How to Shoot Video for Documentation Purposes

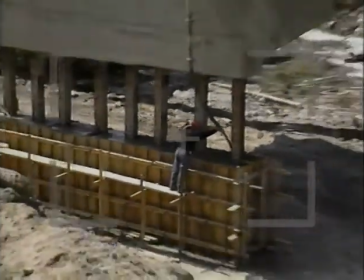Use the zoom control to set the camera for the widest shot. Then pan left and right until it is correctly framed.
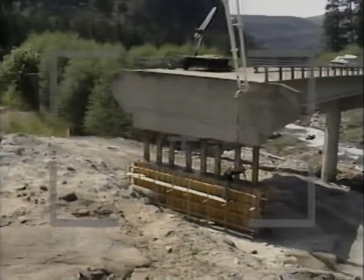In other words, you see just the things you want to see.
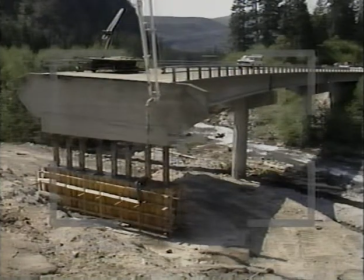In a wide shot, that means you can see all phases of the work in relation to each other. Remember, what you see in the viewfinder is what you get. Notice what happens when too much sky is in the picture.
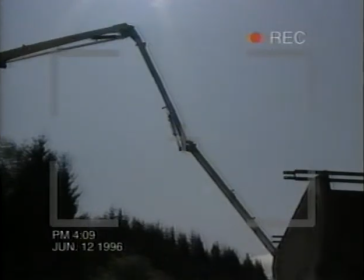The camera adjusts automatically to that bright part of the picture, making everything else too dark.
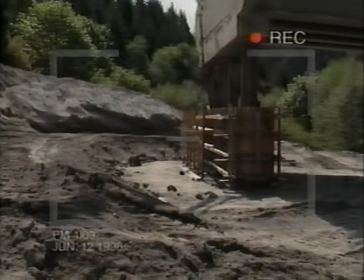But by moving the camera so we see very little of the sky, the rest of the picture lightens and can be seen. Next, you might want to get medium shots of individual pieces of equipment working. A medium shot isolates individual activities. By panning and using the zoom control, you can arrange your shot.
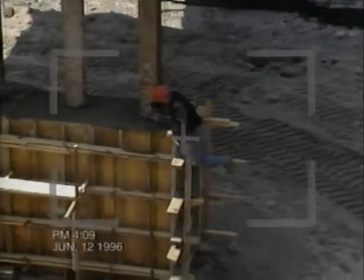Not too close, but not back too far either. Just right.
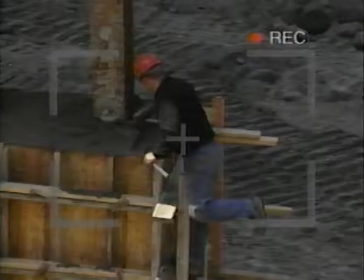Then if necessary, you'll want a close-up shot of the work. A close-up shot shows the work in great detail.
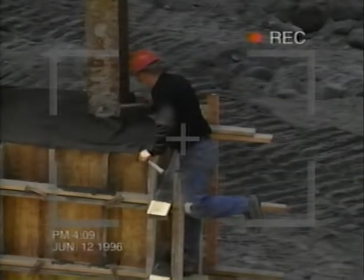Again, don't forget to tape each of these activities with the time and date. Many times you'll find that you can't take all the video you need from one position. Move to as many locations as needed to complete the documentation. When a tripod is unavailable, find something solid to set your camera on,
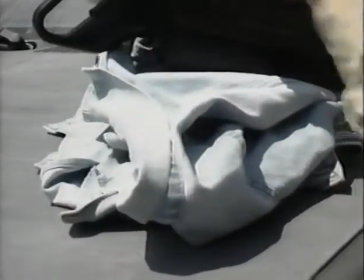like the hood of your car, a tree stump, or even a piece of construction equipment. By using a piece of clothing, you can easily aim the camera at your subject. If you must hand-hold your camera, make sure your weight is evenly placed over your feet. Keep your elbows close to your sides. If possible, find something solid to lean against. Never zoom in for a close-up shot when you hand-hold your camera. Instead, walk up to the action with the camera zoomed out to a wide shot.
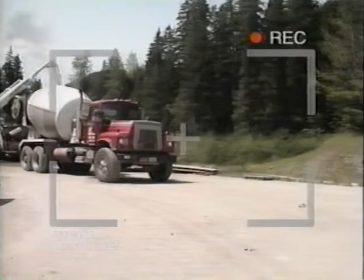This keeps your shot as steady as possible. The only time you should pan with your camera is to follow action.
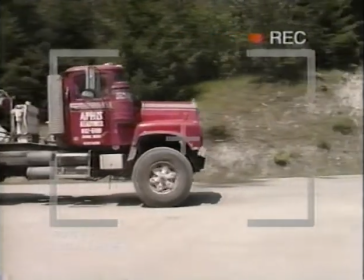When you do, remember not to use a close-up shot and leave room for the action.
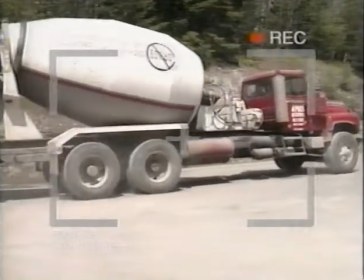Don't let the action bump into the edge of the picture. Although you're not quite ready for Hollywood, follow these simple tips and you'll be able to shoot good video. Video that not only documents your work, but video that you'll be able to show to others.
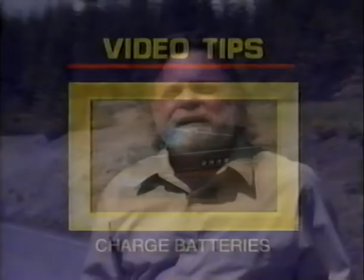Now let's recap. Check your batteries.
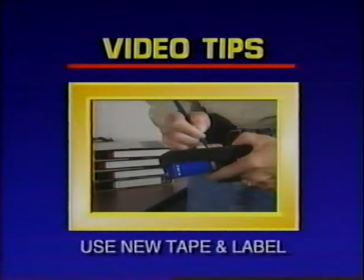Make sure they are fully charged. Use new videotape and make sure tapes are properly labeled.
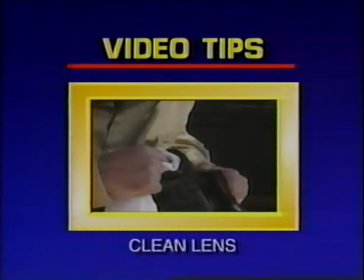Clean your lens before taping. If you're on a particularly dusty construction site, clean it more often.
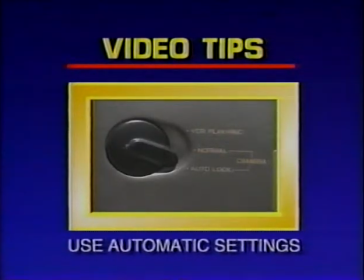Leave all settings, white balance, exposure, and focus on automatic.
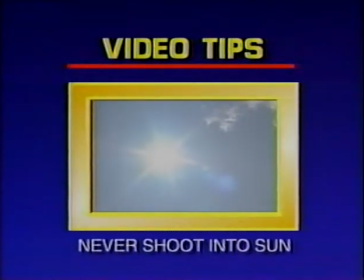Never shoot into the sun. Make sure it's at your back. Use a tripod to stabilize your camera.
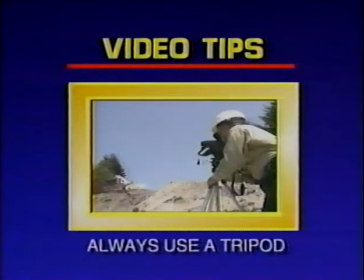If one isn't available, find something to steady you and your camera.
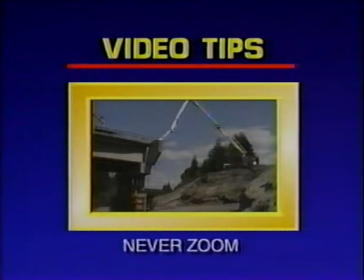Never zoom unless there is no alternative. Shoot a wide shot, medium shot, or close-up instead.
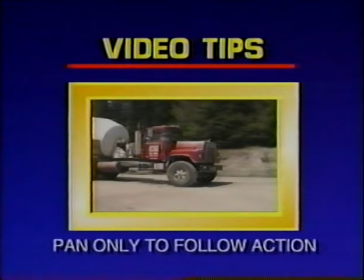Pan only to follow an action. Follow these video tips and you'll be shooting video like a pro in no time.